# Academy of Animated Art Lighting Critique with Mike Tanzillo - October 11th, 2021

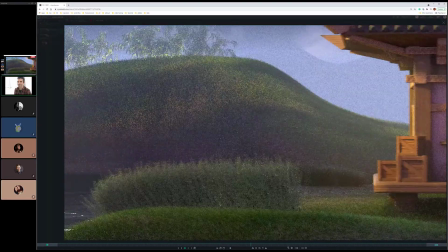[0:07]
Happy Monday, everybody, and welcome to your daily lighting critique. We've got two animations to go through.
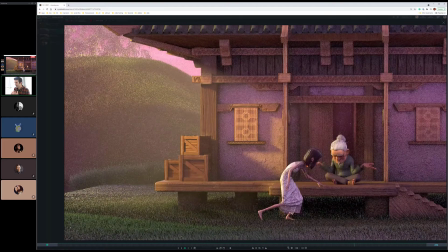[0:13]
We've got some beautiful still images to go through as well. So we'll hop right into it. So, a quick update on the lighting challenge.
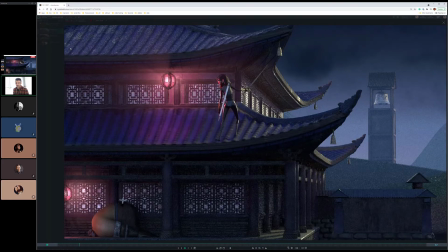[0:21]
We do have a completion of the fur and materials.
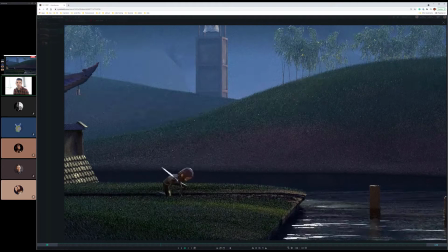[0:26]
We are just working on bundling it up in one way that makes sense because we had it kind of piecemeal and it wasn't.
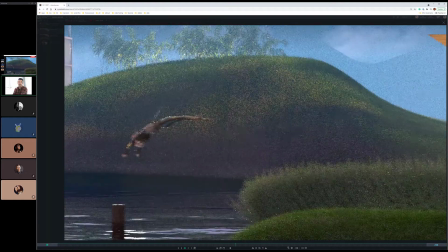[0:32]
So we're trying to make it like one file that you can download and everything's working well.
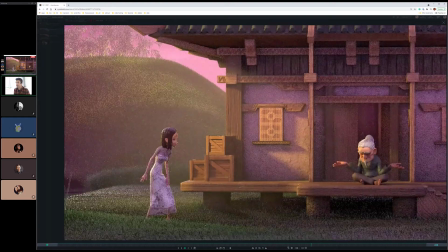[0:37]
So hopefully in the next couple days we'll have the lighting challenge completed and ready to kick off officially.
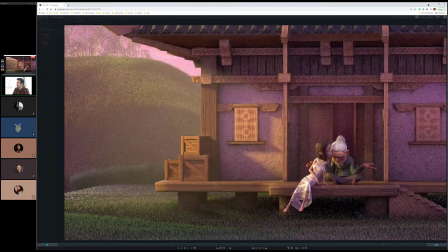[0:43]
Okay, so let's talk about Brenda's piece here. We have, and actually I'm going to hop back and forth a little bit between because we have the still images here
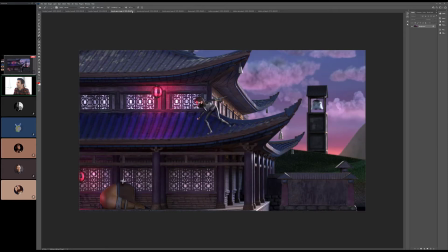[0:53]
as well as the render test.
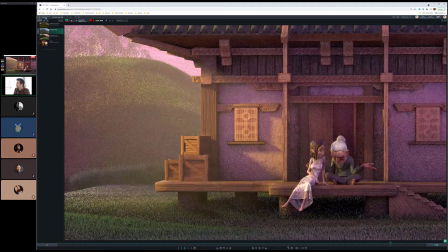[0:56]
So let's go ahead and just as a reminder, we will take a look at the animatic first and just see the project play out in its entirety.
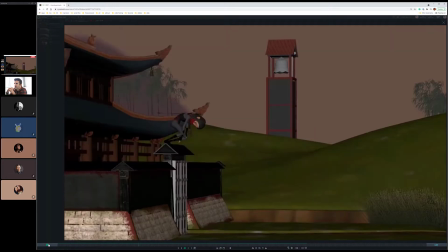[1:05]
So we have a female warrior on top there. She jumps down, does a cool tumble, sun rising.
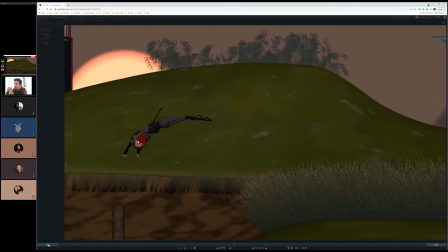[1:14]
She then transfixes back into another form,
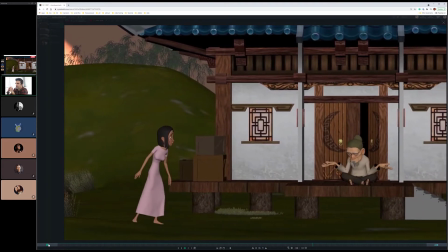[1:19]
where she emerges, and she's just in a much more zen-like meditative state.
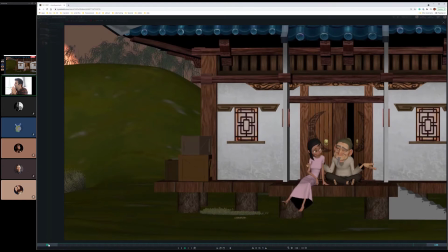[1:25]
Okay, cool. So a really challenging shot because we got to hit a couple different moods, and it's kind of the camera's moving horizontally.
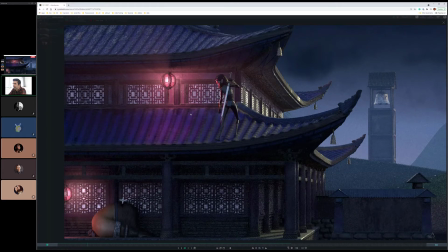[1:33]
It's a tricky thing to hit. So we'll take a look at this animatic just to see how we are processing this.
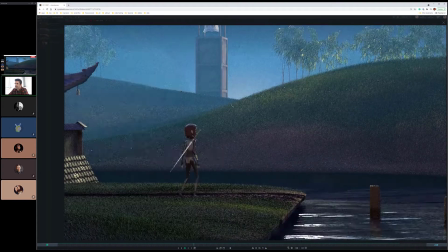[1:43]
So moving across, we've got this nighttime scene. Sun is starting to rise up there over the hills.
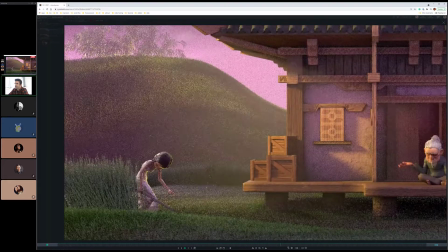[1:48]
It reaches. It fully pops up as we get that back, as she goes back behind there.
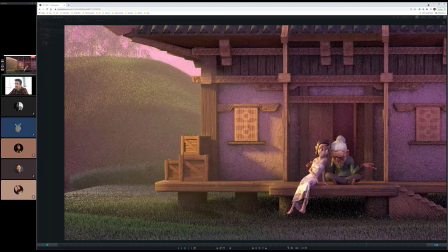[1:54]
Step out into here. All cool. All right, great. So let's take a look at the reference images as well. I believe I have those uploaded too.
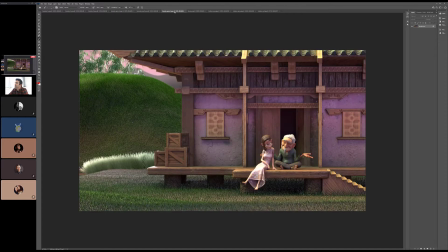[2:06]
Did I get those uploaded? Oh, we'll do that real quick.
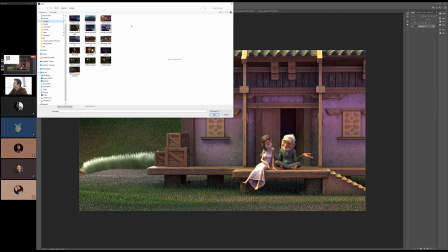[2:15]
Oh, I could have swore I had it. Oh, I lost it.
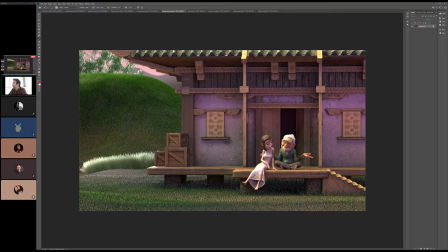[2:18]
All right, Brenda, I'm sorry I don't have your reference images up, but we do have your updated versus the previous.
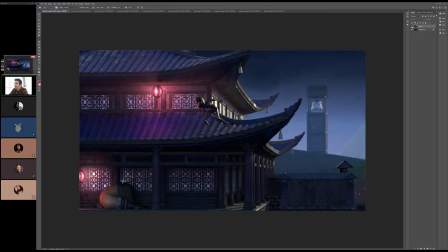[2:24]
So let's go ahead and take the previous and take a look at this. I think that this part of the image showed the most improvement because we are darkening the background.
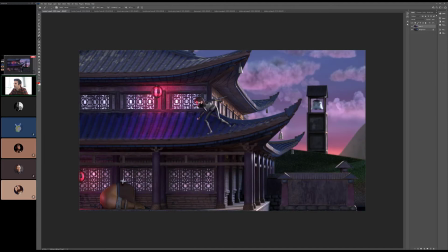[2:32]
We're really focusing in on the foreground. We're allowing this color scheme to really stand out.
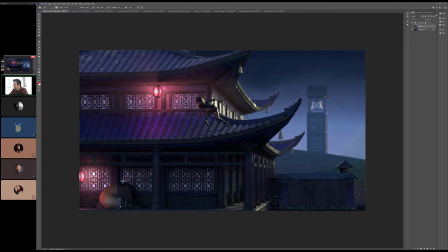[2:37]
I love that we're able to see a little bit of this guy down here. Like he definitely reads. I think we can go. Do you see how the light's kind of wrapping around this character on the front side? I think we can do that a little bit more with her. I don't think we necessarily, because her face is already hidden,
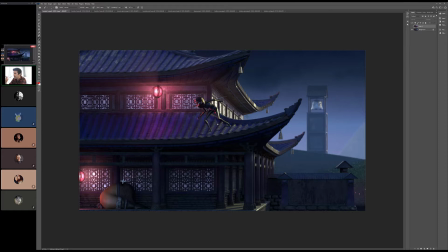[2:54]
so we don't need to use lighting tricks to kind of hide her because she already has a garment that does that. So I think we can wrap this light around her just a little bit more and pick up a little bit more on the on the front of her.
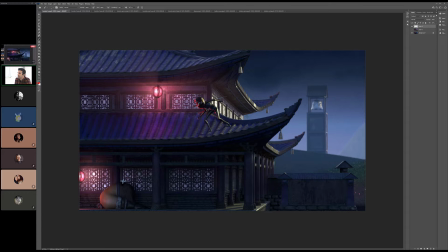[3:09]
And really, because what we really want to do is really read the entire pose and make that like a nicer outline with the rim light. So a little bit more of like a softer fill on the front, and then really use the rim light to kind of just get the edge.
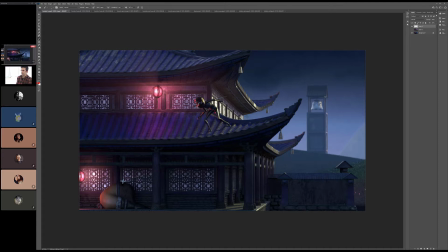[3:27]
Okay, really okay. Does that make sense? Yeah. That's cool. And then, I like the values overall. We might even be able to go a little bit darker back here out of the gate, and then just have it lift up a little bit as she starts to move over there.
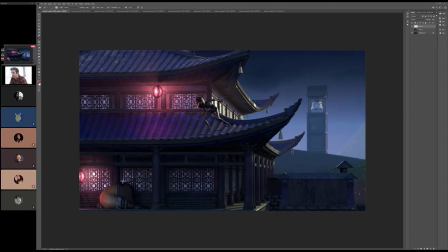[3:44]
Okay. Let me go a little bit of the timer too. And then, oops, sorry for the fire truck there.
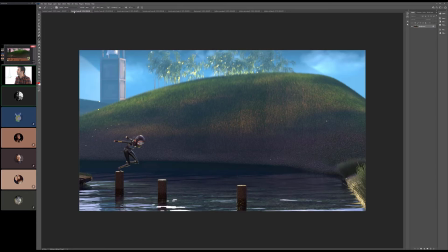[3:49]
And then for this one, again, same huge improvement. Like just much more dynamic. It makes much more sense with the transition. I think having that stuff and the being pushed back there to the background looks good.
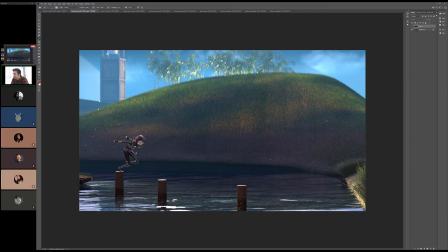[4:03]
I think watching the water, I think that was working out pretty well. I like this kind of bounce light coming up at her from underneath.